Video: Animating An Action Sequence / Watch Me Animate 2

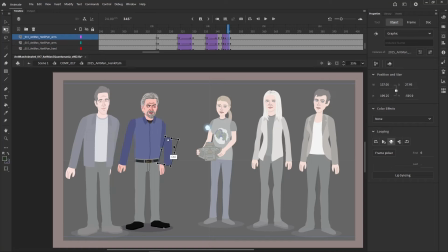(12:25)
Sometimes you gotta make a keyframes side in between just to fix things up like that. So bam. Also when he gets like pushed back here, I'll show you what I would do for the face stuff. Now, I'm pretty sure
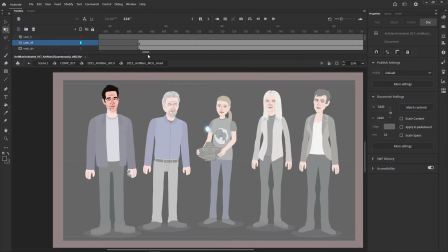(12:41)
I've done a mouth that is like kind of like grinning with like your teeth open and as if like you're in pain with the Scott here. So I'm just gonna scroll through his head and see if I can find it. I can't see things over his helmet.
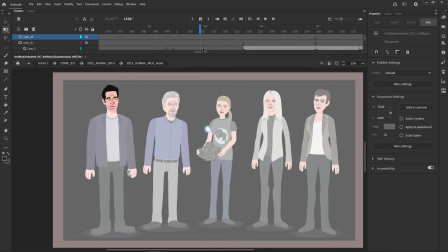(12:57)
Get rid of the mask. There we go. There it is. Okay.
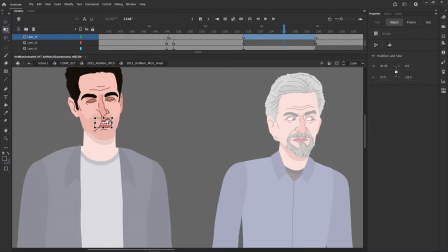(13:03)
So I think I can just take this. Okay, so it's not a group. There we go. Okay, so I'm going to take this mouth from Scott.
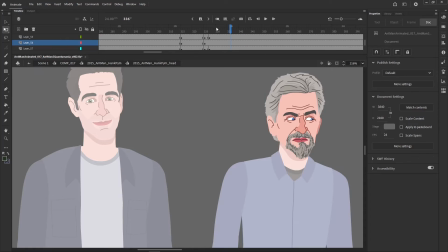(13:17)
And then I'm going to put it onto Hank and have him close his eyes when he first gets hit. Wait, what's going on? Oh yeah. When he first gets hit, close his eyes.
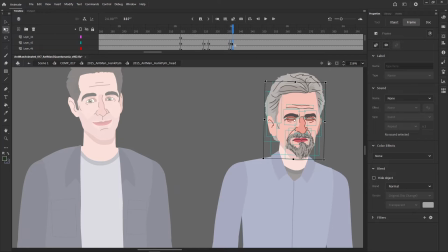(13:34)
Oops. Close his eyes. A bit more pained expression. Down.
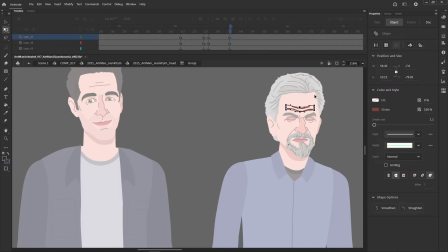(13:50)
Bit more pain. As I said, animation is acting. So characters need to react to something.
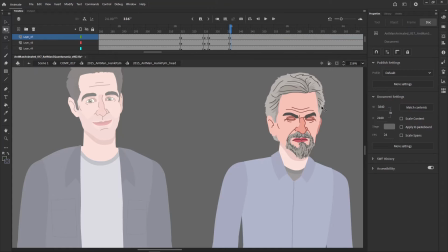(13:56)
The biggest problem I have when I'm supervising something, I do supervising for some Marvel videos every now and then.
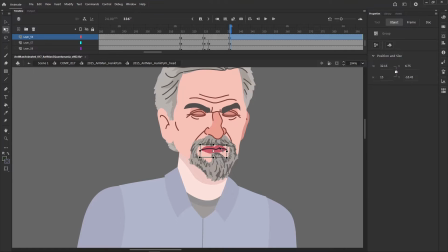(14:02)
Maybe you've seen them. They're called Long Story Short. I didn't create the series, but I kind of helped kind of put it together a little bit.
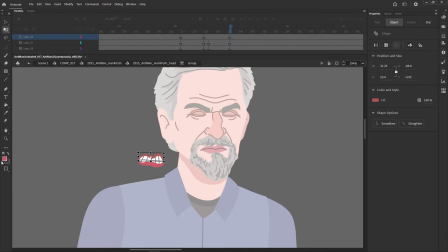(14:11)
And the biggest thing I have to like fix sometimes is like people will animate something and then they just have these dead expressions and it doesn't feel alive.
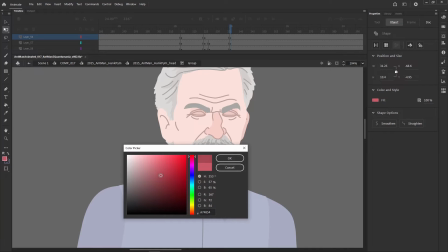(14:20)
So I try to fix it as much as I can, although like I can never get it to the point where like I'd be satisfied with it.
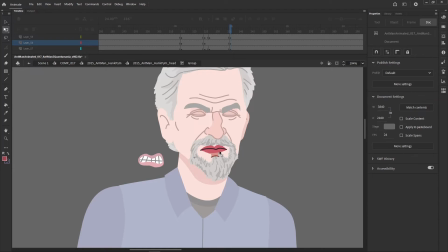(14:26)
So like sometimes I just say it's good enough and I move on with my life.
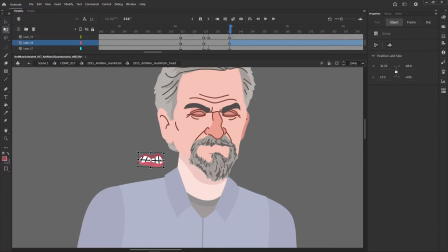(14:31)
I can't worry about everything. So, but I can make sure my stuff is as good as it can be. So I'm just gonna fit this into place here. Now, I'm trying to expand his goatee a little bit. File
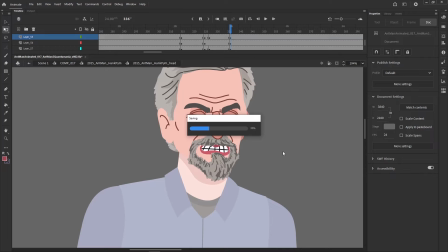(14:50)
save, make sure you save as you work. I lost a half hour of work yesterday by forgetting to save in Adobe After Effects.
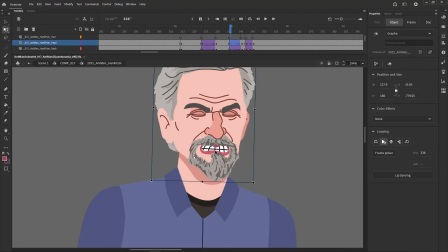(14:57)
Very annoying, and I was about to go to sleep. So I had to stay up late and do that.
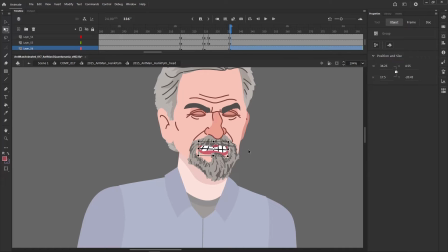(15:02)
And I was very annoyed with myself for not pressing save. It's very simple. Just press save, guys. Okay, so blam, blam.
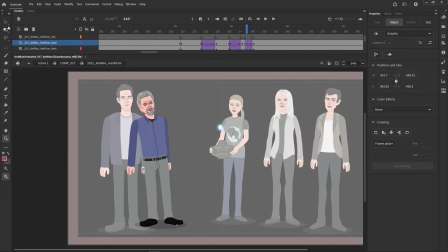(15:14)
There we go. That's kind of selling. That's going to sell the blast a bit better, and everybody's going to have like an expression, not 100% the same as that, but similar enough. Okay, so then maybe I have about 9 frames to try to get him inside of there.
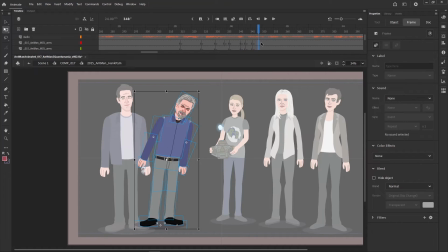(15:28)
So I'm just going to make a keyframe for like a halfway point-ish. I'm just going to stretch him. So he needs to like really curve. So I'm going to like move things around.
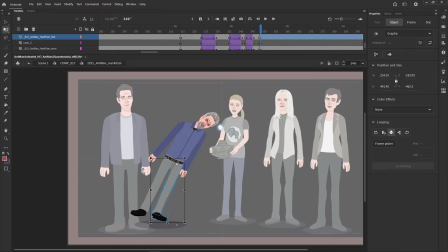(15:47)
So usually I wouldn't like mess with a model this much, but I thought this is kind of like a bit more of an action-oriented scene. I'm gonna leave his shoes in the right spot for now. So like things can be like a little bit messy here because it's so quick,
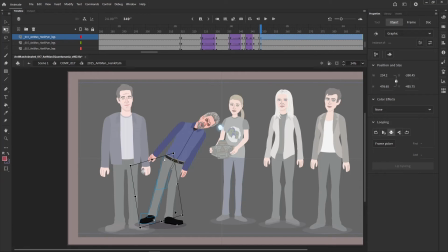(16:07)
but you don't want things like fully like disconnecting. Same for this shoe here. Just going to make sure that stays in place for now.
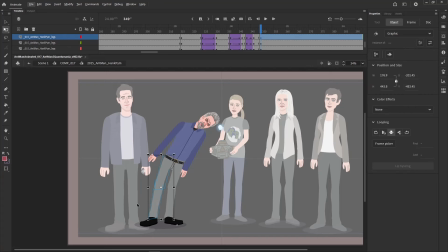(16:23)
And I do apologize if you hear my dogs or anything in the background. They're not barking right now, but they're sleeping on the couch here.